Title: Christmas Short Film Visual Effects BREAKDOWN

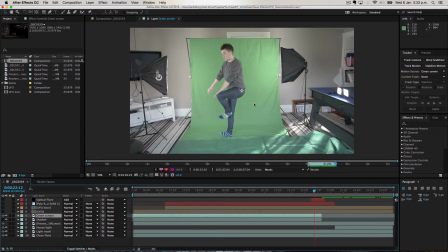And then I just did like a little bit of I like leant backwards, and then the rest of it was just keyframed. So I stopped it about here, I think, once I started to put my foot down, and then the rest of it was just done with animation. So at this point I animated myself to fly off backwards.
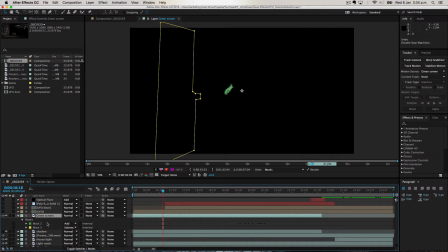So I put the masks back in, there we go,
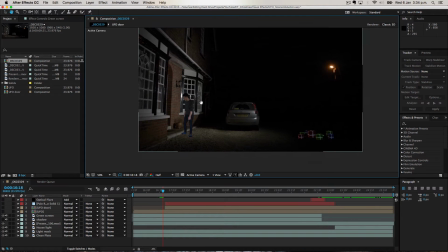then get rid of this bit, and you can see, so I stuck myself in with the green screen, and it kind of looks a bit weird without a shadow.
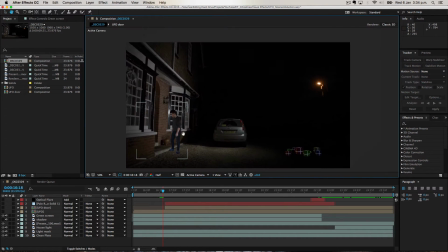So obviously normally there would be a shadow from this sort of thing. So I duplicated the layer. I did a similar sort of thing that I did with the presents and the light on the house. I basically added something to make it darker and then just put it on the floor. So you can see now I actually have a shadow on the floor.
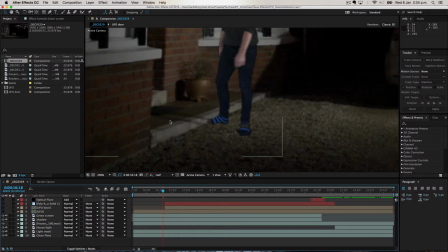So without it, it kind of looks weird. And I moved it in 3D. So I made the shadow a 3D layer.
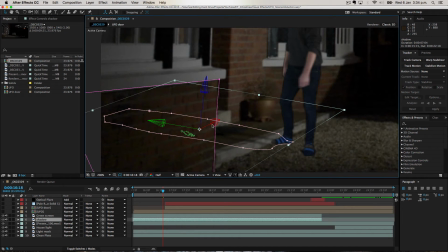And as you can see here, it's actually orientated on the 3D plane, so I moved it on the x-axis, I believe.
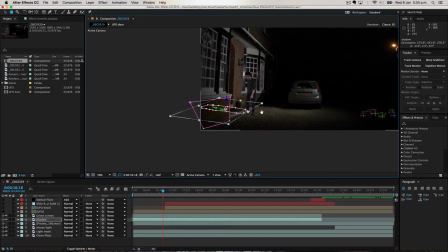So it starts off like a normal photo, so it would just be like this sort of size.
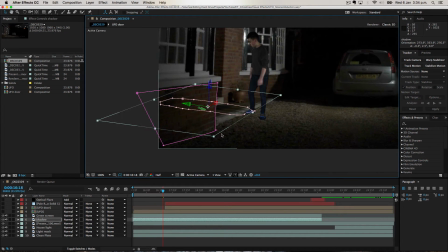So you can see the perspective has changed, so it kind of goes back into the distance, and it's simulated 3D space,
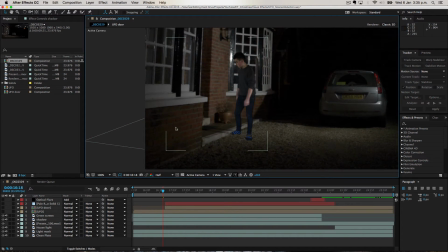so this is essentially lying across the floor in the same sort of axis that it would have been if it was a real shadow. That was a really hard way of explaining that. And then I also had to kind of stretch it when it gets to this point, so when I get sucked away, I had the shadow just kind of like stretch and then sort of disappear as I kind of disappeared into the UFO.
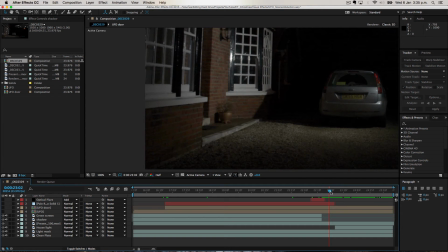So you can see it kind of follows me and then just ends once I get actually sucked into the UFO and I disappear.
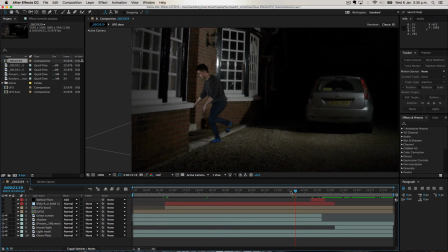But the shadow is essentially just there to sell the effect that I'm still in the scene, because if it's just green screened, then there's obviously not going to be a shadow. Next up, we have the UFO.
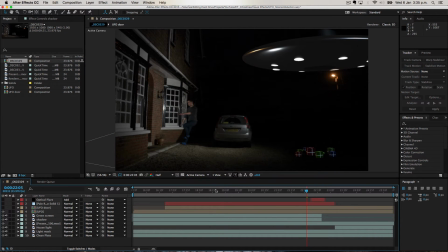Again, you guys have already kind of seen this. This wasn't done in After Effects. I actually modeled this from scratch in Blender, added these as lights, and then I did an animation to make the doors open and stuff. I did an animation to make it rotate. It's got a bit of detail on it. It's pretty simple, to be honest. I'm still kind of learning my way with the 3D software.
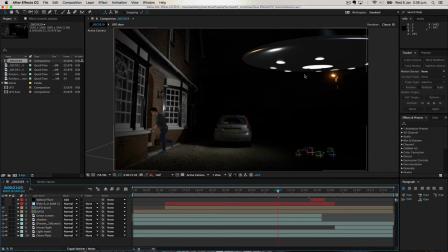So I added a light inside it, and I added like these triangular doors that open up. So it's a very simple model. I just did all the animation stuff. I textured it to be really reflective, and then I put some lights in Blender to light it as similarly as possible as I could to the street lights. So you've got an orange like reflection here, which is, I would imagine, would be coming off this.
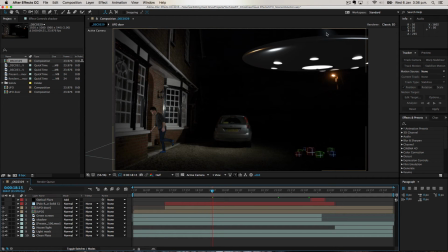I wasn't quite sure where to put the lights. I wanted to keep it as dark as possible so that the UFO didn't look really like it was not supposed to be there. The next thing I did was, when the doors open, I wanted there to be like a kind of beam coming down. I created a blue solid.
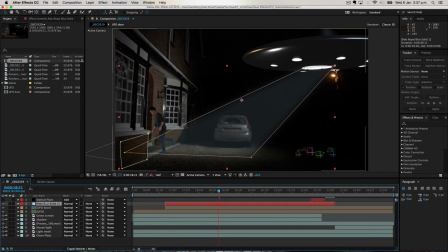I cut it out, so if you can see, if I click on this, you can see the mask here. I just made it come out of the hole here originally and then come down over here. Another thing I forgot to mention about the green screen layer and the shadow, I put a mask around this wall so that they didn't overlap.
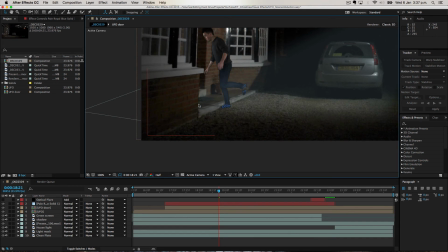So obviously if the mask wasn't there, the shadow would be going past this wall and it would look ridiculous, obviously.
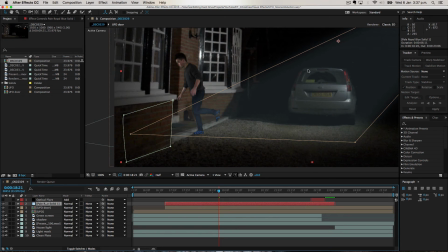So I had to cut that out, and I also had to do the same for this light trail, because obviously part of it's going behind this wall, and so it would have to disappear in real life.
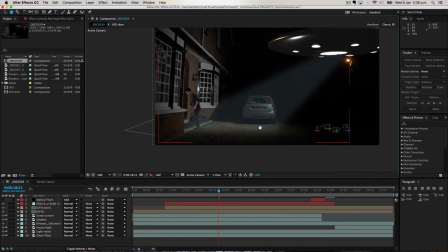So obviously you have to replicate that with CG. So essentially this light trail just comes in.
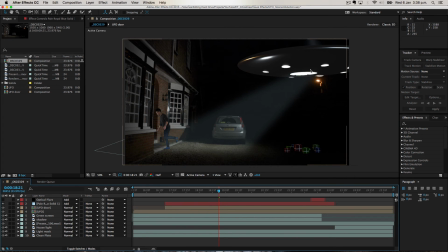I forgot to set it to add, actually. I'm not sure that will make a difference. So essentially this light trail comes in and sells, it kind of like artificially sells the fact that light is coming out of the UFO. And if it was a foggy night, you would definitely be able to see light coming out of this if it was a real life situation, even though this is really, really far-fetched.
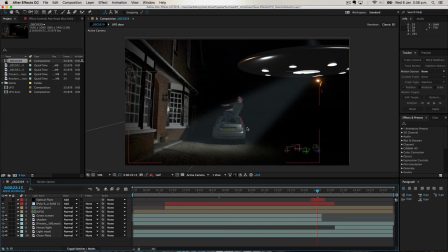And the final thing that I added was the optical flare. So it's not on at the moment, but if I turn this on, it's just the beam thing that comes out of the UFO. And this sells the effect really well. It looks really cool. It kind of hides the fact that I just kind of shrink and disappear because I make it really bright, and then it just kind of disappears into the UFO.
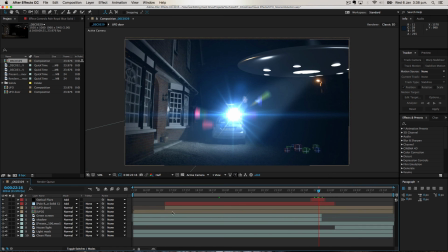So that kind of masks all the little things that if it wasn't there, you'd probably be able to see. And if I turn the UFO off, you can probably still see it, actually.
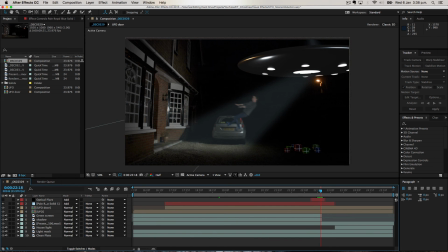I just kind of disappear at this point. So the idea was I turn this on and then it gets bigger as it goes on.
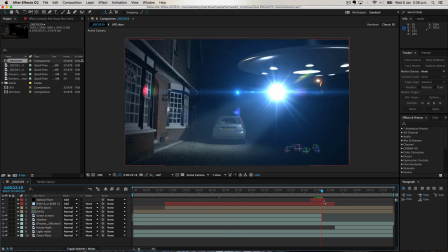So once it hits me, it enlarges to the point where it just masks me out, and then I vanish, and then it just kind of sucks back into the UFO.
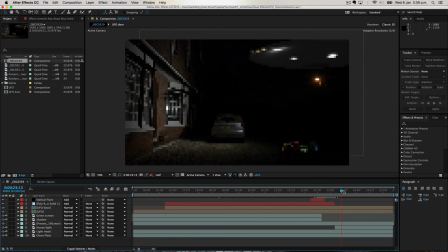The doors close, the light like retracts, and then it flies off, and then everything gets darker, and then it also faded out in Premiere Pro. So it got to this stage and then got even darker and faded to black. So there's a lot going on there, as you can see. It took quite a long time to actually get this together.
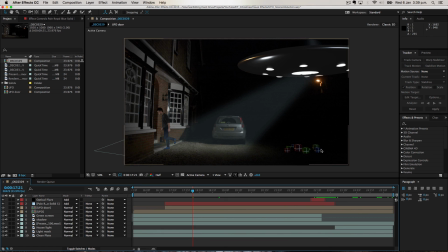Obviously I had to make all the assets from scratch, so I had to film the green screen stuff, I had to make the presents and model it and animate all the rotation and stuff going on with this. For the other shot, I had to do a physics simulation of the presents dropping as well, which took quite a long time. And but I'm pretty happy with how it turned out, and this is probably the most complex visual effects shot I've ever pulled off so far.
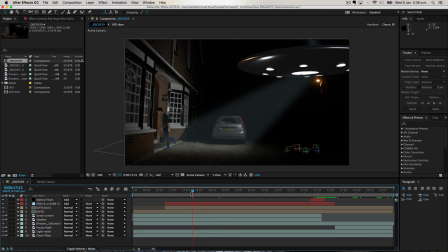I know a couple of people were asking about how I managed to do this, so I hope that answers any questions you had.